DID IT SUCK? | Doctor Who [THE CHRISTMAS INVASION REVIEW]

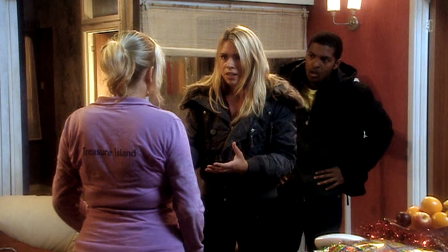Even by the time the pair got back to the flat, the action only stopped because of the music.
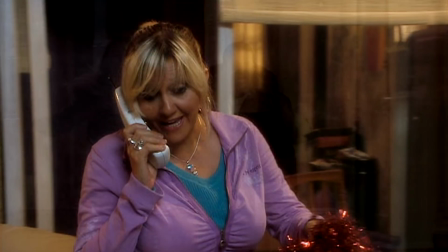It bounced from heist music to calm familiar motifs,
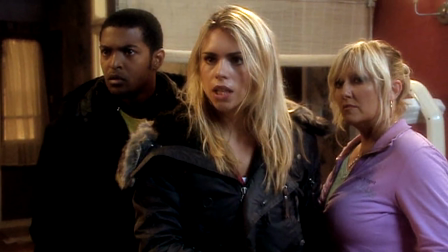and finally a singular ringing violin note that remained until the killer Christmas tree started spinning.
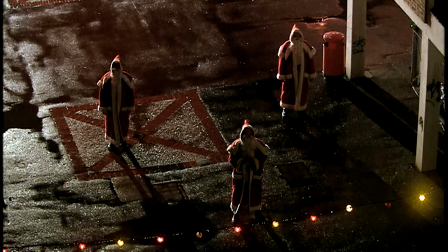There was just no room to breathe in this sequence. In truth, they are just aliens that caught the scent of the Doctor's sweet breath.
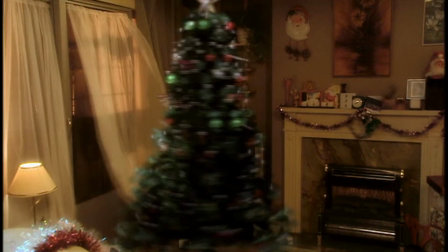Unfortunately, this tree's CGI hasn't aged particularly well either,
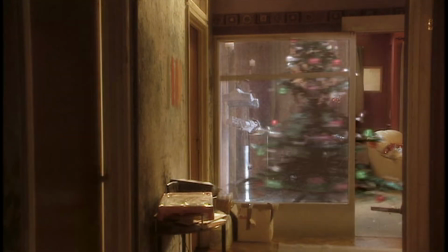but it's the recurrence of the idea that a big green alien monster had invaded Jackie's
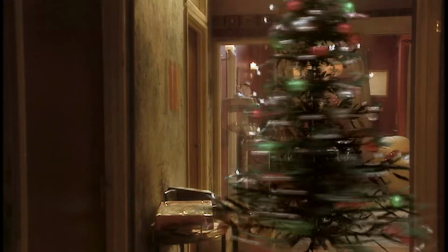home again that made the insanity of this sequence so enjoyable.
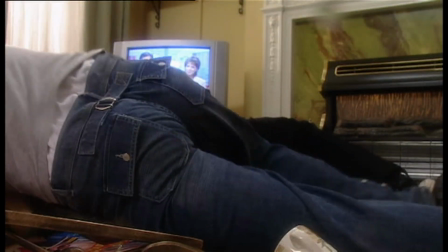Coffee table destroyed, this also happened in the episode rose. Mickey using a chair to defend Jackie, that happened in World War 3.
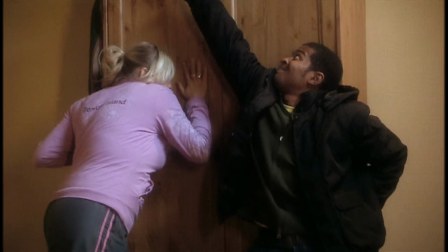The destruction of the set, the rotating prosthetic and rumbling doorframe all gave the encounter grit and realism.
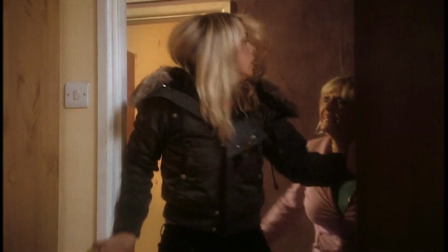Even the fast-paced music contrasted wonderfully with the danger our characters were in.
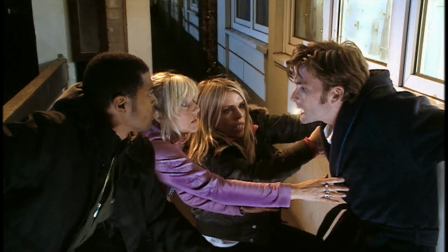The Doctor then got taken outside for some fresh air, but his regeneration hadn't quite finished yet.
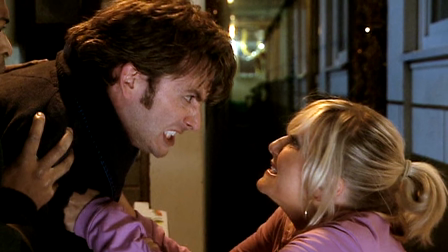Jackie's hyperventilating response to the Doctor's pain was just outstanding.
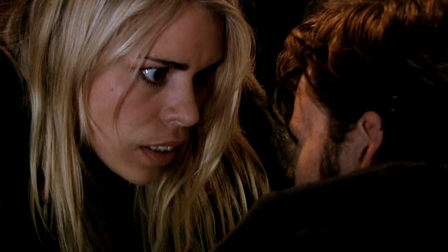The way they worked her new boyfriend into the narrative with the apple in the dressing gown made a nice parallel with Rose and her new-ish boyfriend in the narrative.
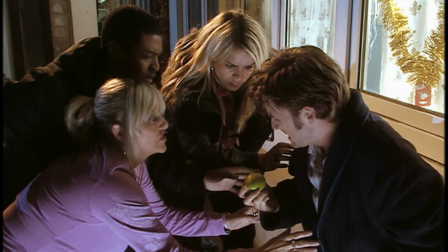Why is that apple in my dressing gown? Oh, that's Howard, sorry. It's okay. Keeps apples in his dressing gown?
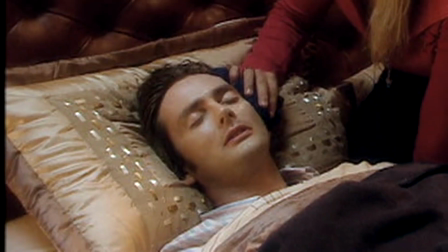He gets hungry. What, he's hungry in his sleep? Sometimes.
The story limited the Doctor by making him a bedridden sick boy.
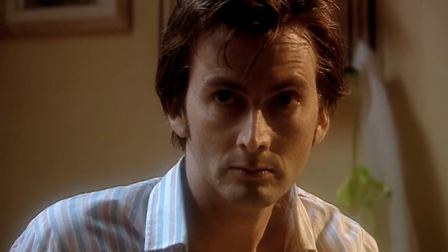For this incarnation's first story, this was an interesting choice as it made his awake time that much more poignant and memorable in the story.
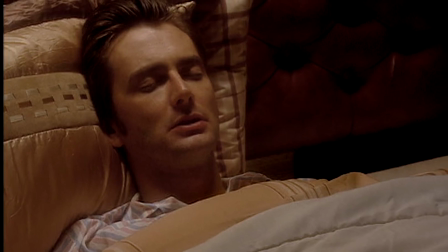I'm a big fan of the less is more concept and it can certainly be applied here.
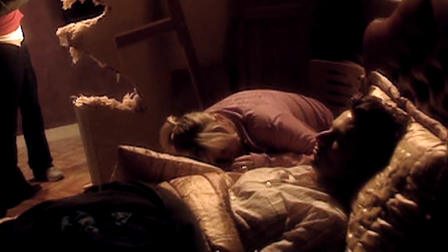If alien dangers are coming and the humans will be the first to know about it, our protagonist isn't going to be around to save the day in his usual capacity.
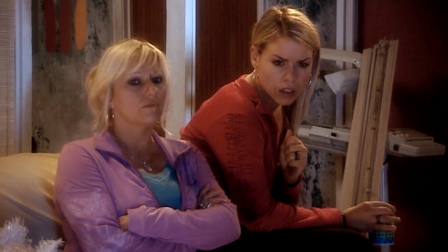This ramped up the tension further. Unfortunately, the next scene was more of the characters just watching TV.
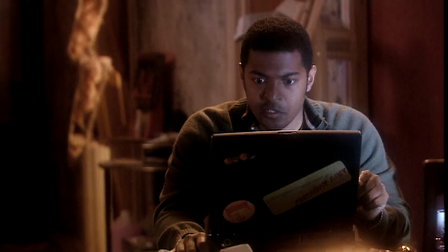Worse was seeing Mickey doing more of his hacking skills and seeing this ghastly pilot fish animation.
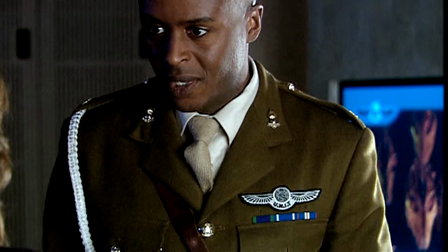Then we got the first proper appearance of Unit in the revival.
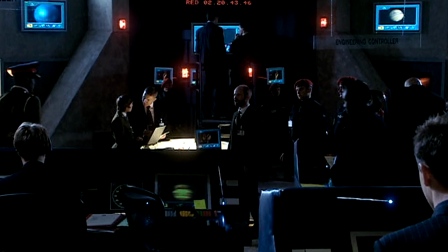I found it thoroughly amusing that all the top alien experts were operating in one of London's biggest tourist attractions.
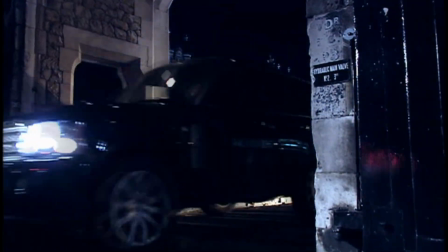This MI5-esque introduction with black cars would be imitated to oblivion in future episodes of the show.
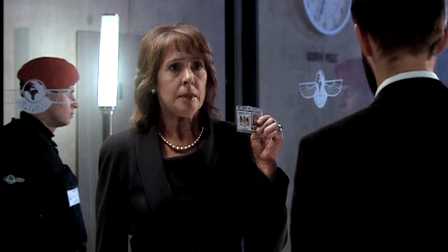Harriet Jones in the Flesh was a very welcome sight. The repeating joke that everyone knows who she is was absolutely marvellous.
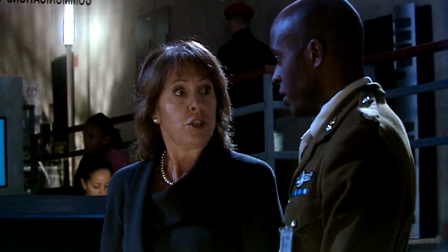Even Torchwood would have a functional appearance for the very first time in the show.
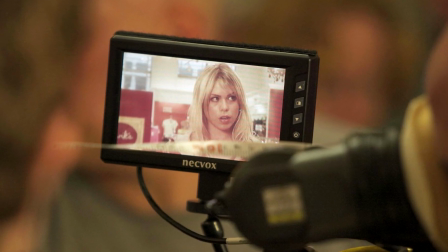Little bit of trivia for those that don't know,
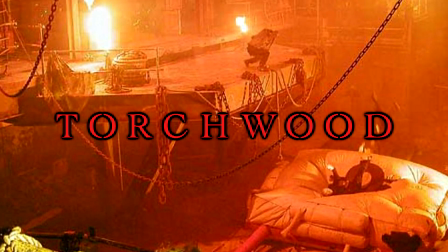Torchwood was the name given to the show whilst it was in production before 2005 to mask the fact Doctor Who was coming back to TV.
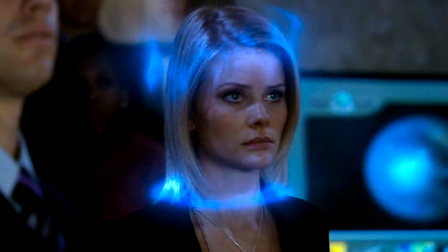Then Christmas got more chaotic once the blood possession idea started to control a large portion of the population.
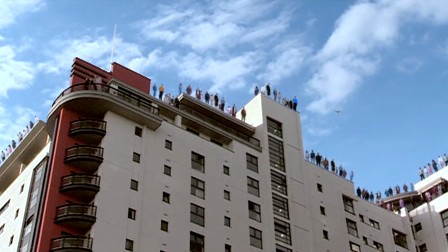I probably found this idea fantastic and terrifying at the same time because I don't even know my own blood type.
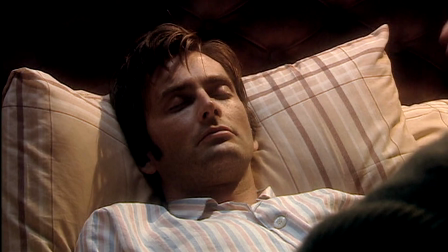The cherry on the cake being that not even the doctor can save the world because he's just as incapacitated as the A positives.
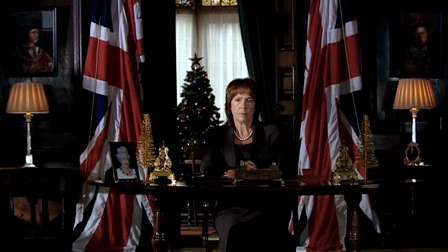To then turn this all into the greatest Christmas speech ever seen was just priceless comedy.
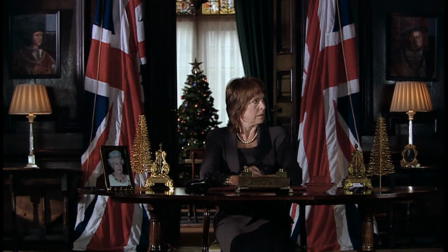Did we ask about the royal family? Oh, they're on the roof.
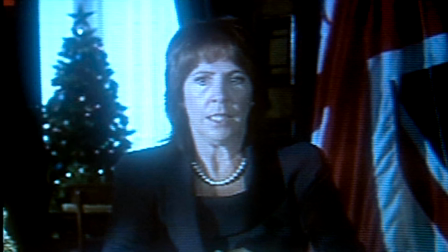I will say that her plea to the Doctor was a little strange,
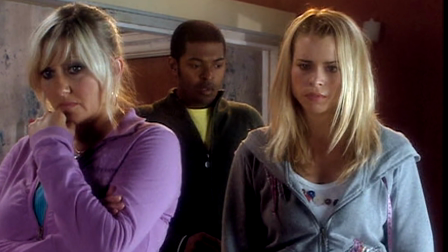given that she knows Rose Tyler and no doubt would have sent intelligence operatives to the flat during the night.
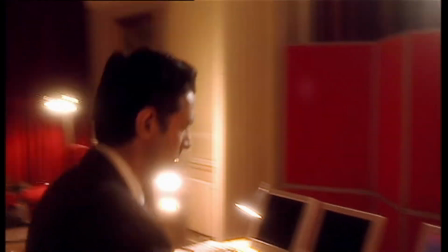Even worse was that the Doctor is supposed to be one of Britain's best-kept secrets.
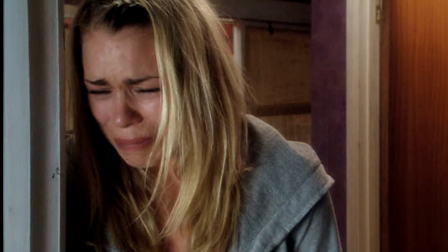This was accompanied by some of the most unbelievable Billy Piper crying I've ever seen.
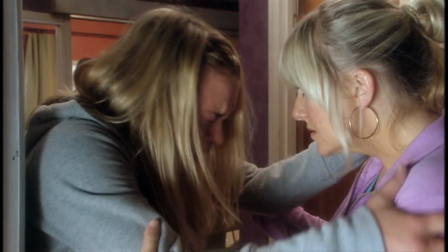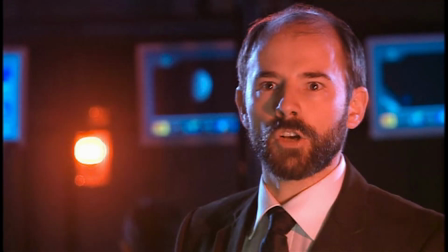The chocolate cake's gone.
Sonic Wave! It's the spaceship! It's hit the atmosphere!
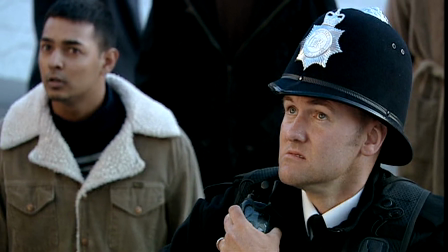Oh, jolly good old chap. Sadly, there was a fair amount of needless expository dialogue during this sequence,
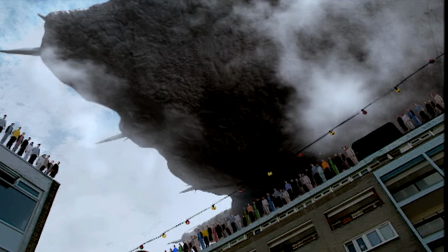but I was rather impressed with how well the CGI rooftop and spaceship shots have aged.